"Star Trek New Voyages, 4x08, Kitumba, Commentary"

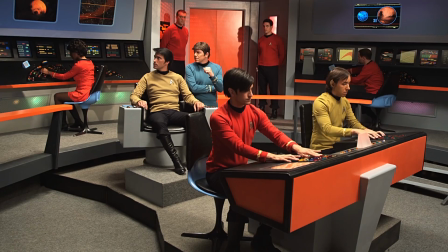740s
There it was. She'll be coming again in a longer shot, but anyway, so back to the motion comic.
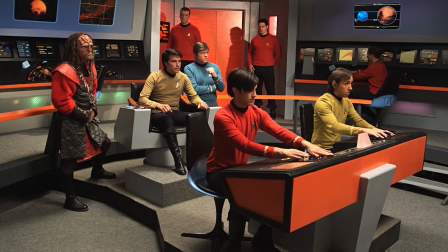747s
I was able to, there she is. I was able to pull out the
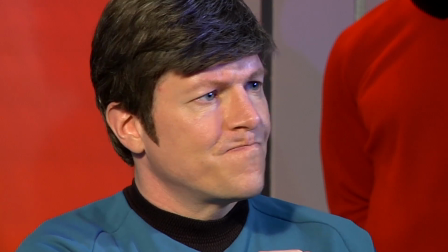756s
animation and move it, zoom in on it, so it actually tracks with the stars a lot better.
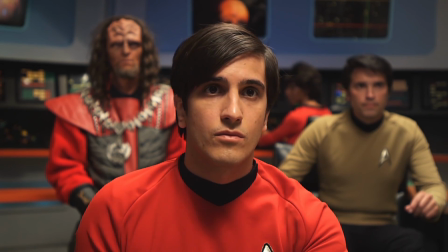762s
Yeah, I encourage you to go back and freeze frame those Uhura shots. They're just amazing.
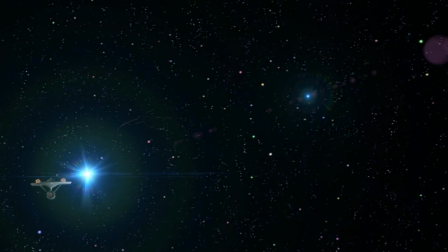768s
More Tobias Richter and Ralph Miller work here in the audio realm,
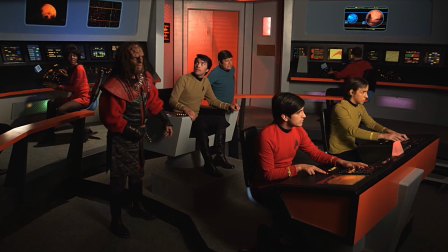775s
where we have explosions and lighting effects, and of course just the whole CG 3D modeling of everything.
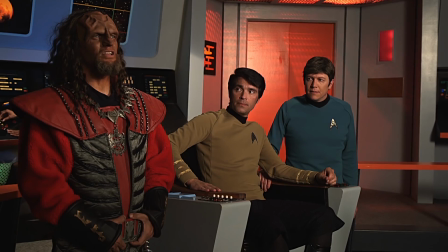783s
Some of these shots, like this one, I'm pulling back, actually in the digital realm.
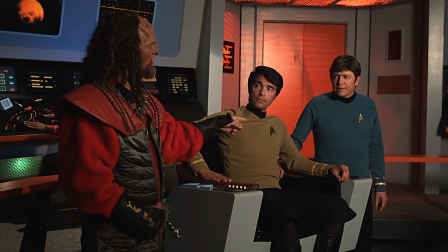790s
One of the reasons we do that is sometimes to hide some of the incredible amount of continuity issues that we had, but also just to give it a little dynamic,
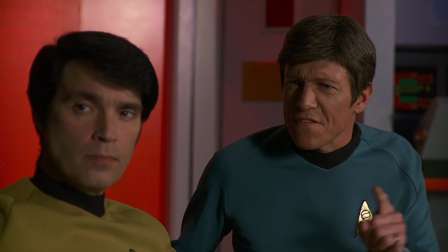801s
dramatic, dynamic action.
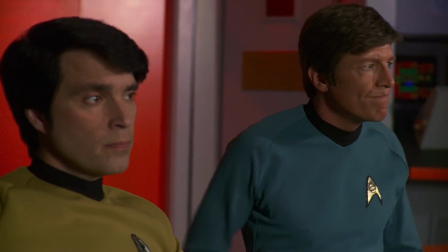805s
Just because of shooting schedules and how Vic wanted things to be shot.
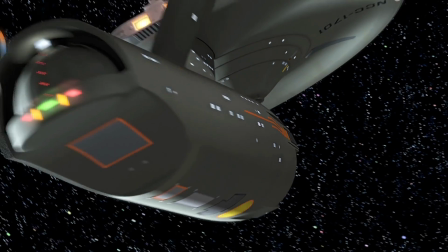811s
Oh, another beautiful Enterprise shot. And how things were shot, there was a lot of continuity issues.
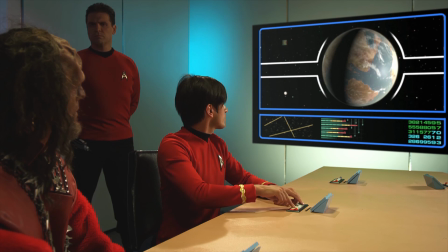818s
And what I mean by continuity is,
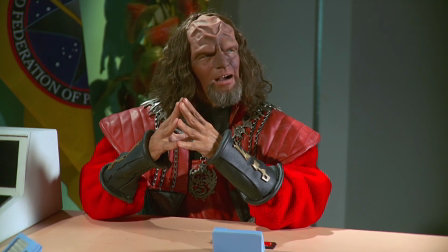820s
you know, like let's say here's Spock with his arm on the table, and if we were to cut back to him on a wide shot and his arm wasn't on the table,
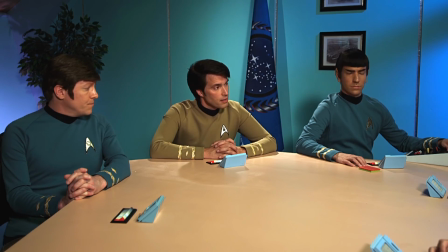828s
it would seem funny. Or if he'd already all of a sudden jumped out of the chair and stood somewhere else in the room, you'd be like, well, wait a minute, how did he get there?
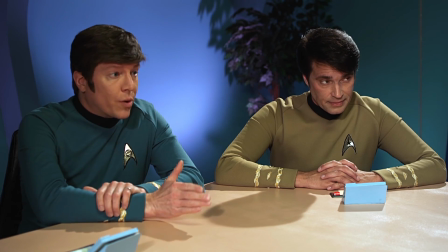838s
Or here with Cassia, if all of a sudden he didn't have his pewter necklace on there, if something happened, or his hair wasn't quite the same. Pony picking his teeth. That's what we call a continuity issue. And in this film in particular,
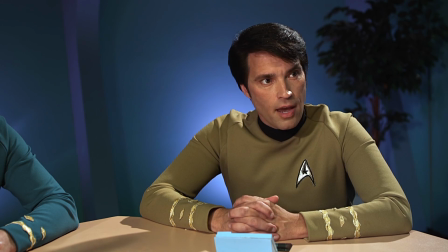852s
I'll just say because of how Vic chose to shoot certain things and certain challenges, but the schedule, there was some continuity, significant continuity issues.
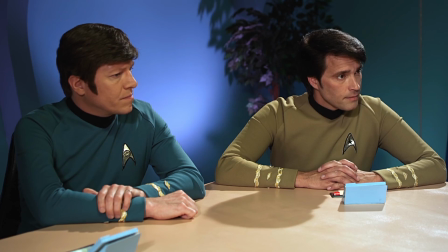860s
So we pushed in on shots, and James also suggested other shots and ways of editing it so that we could cut around.
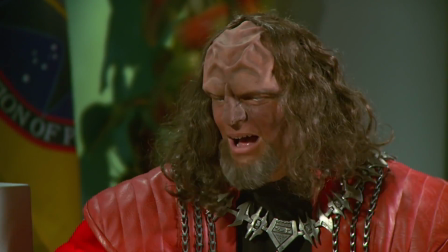868s
And in fact, I'd say about 40% of what we did in the editing process was cut around some of these issues.
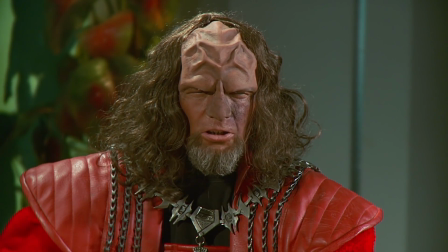877s
I think we solved many, if not all of them, for the most part, by doing little push-ins or even flopping the shots.
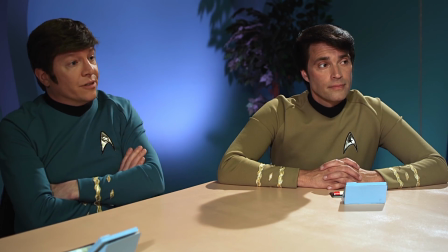885s
I've got a magnum opus shot coming up with Karg later in the movie, where I literally had to flop him because
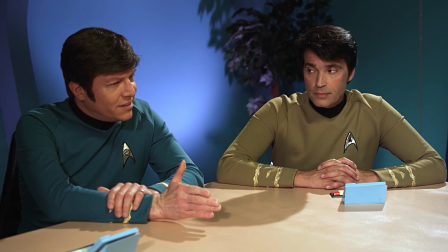893s
the line, what we call the line, was broken so badly and on every cut.
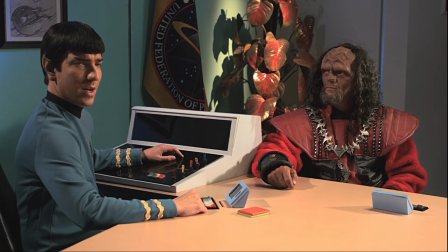899s
So anyway, we'll get to that in a second. This is one of my favorite scenes with Pony where he's picking his teeth,
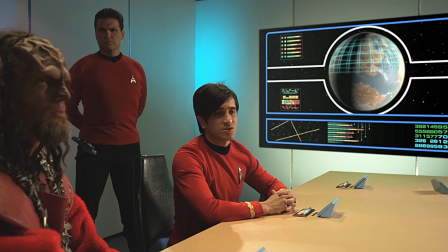905s
which apparently he does personally as an actor.
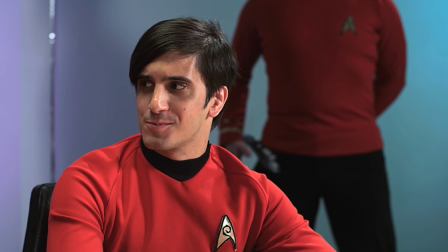908s
So we cut that scene a little longer just because both Alec and I thought it was so funny and exactly what a Klingon would do.
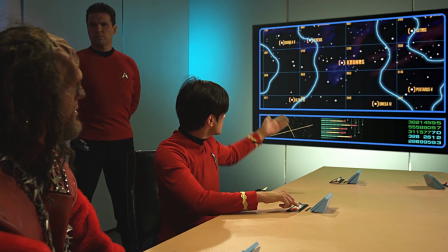917s
And of course, as sad as it is, this is James Cawley's last performance as Captain Kirk, which
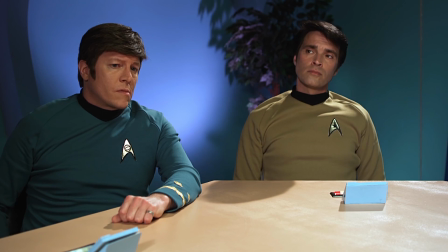926s
is very sad to me.
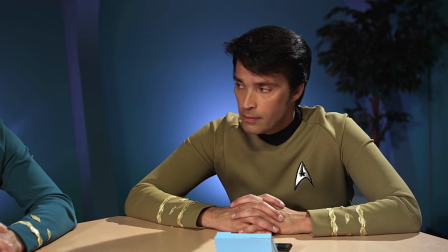928s
Having worked on World Enough in Time years ago and just really appreciated all the things that he's done for not only Star Trek,
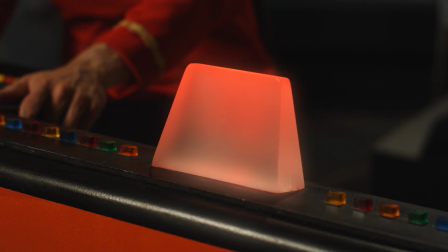936s
but everyone who's worked under him and all of the
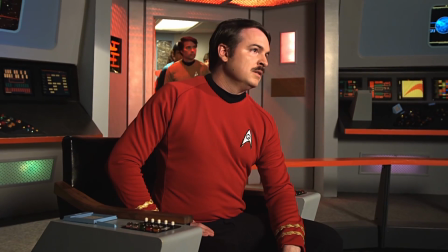940s
relationships that have been formed and bonds and even work that's in Hollywood that's been gotten out of it.
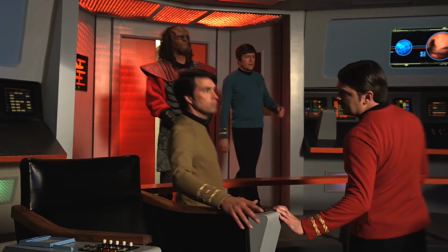945s
I mean, I even fell in love on the set of
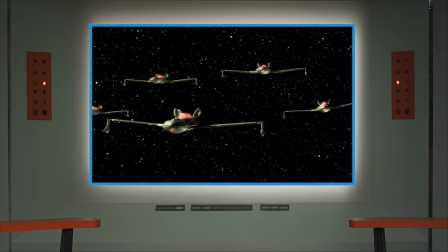949s
World Enough in Time, so I even got to play George Takei's piano at his house, thanks to James Cawley.
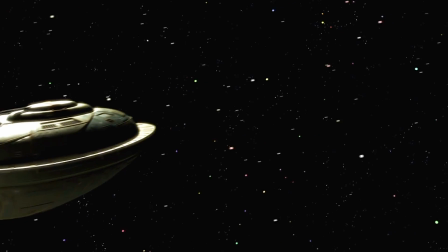958s
Great cliffhanger that we added here, as if there was a commercial. We added that, which otherwise wasn't there, which I thought was a nice little bonus.
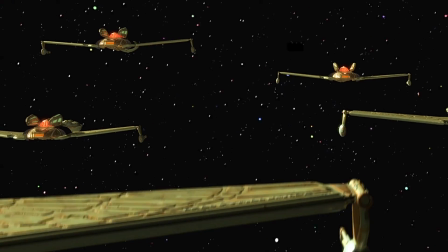967s
There, in the original shot, there was an Enterprise in here that we took out, actually.
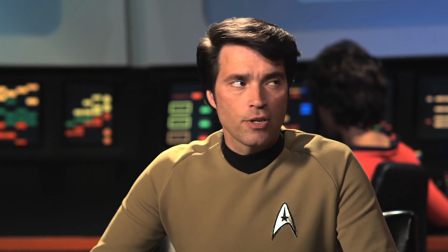972s
I'm not sure why the Enterprise is in that shot, because they're supposed to be more than 6 parsecs out.
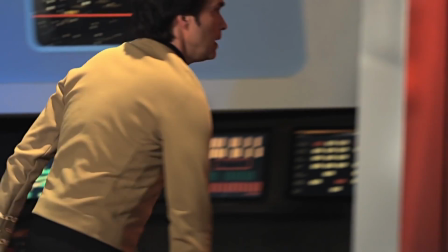976s
But we took that out without any trouble, thanks to the wizardry of After Effects.
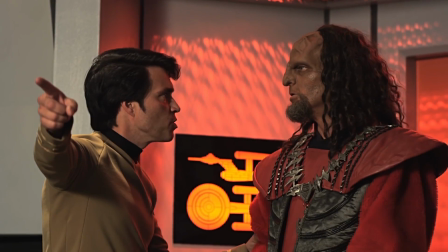983s
And here's Pony getting manhandled by James.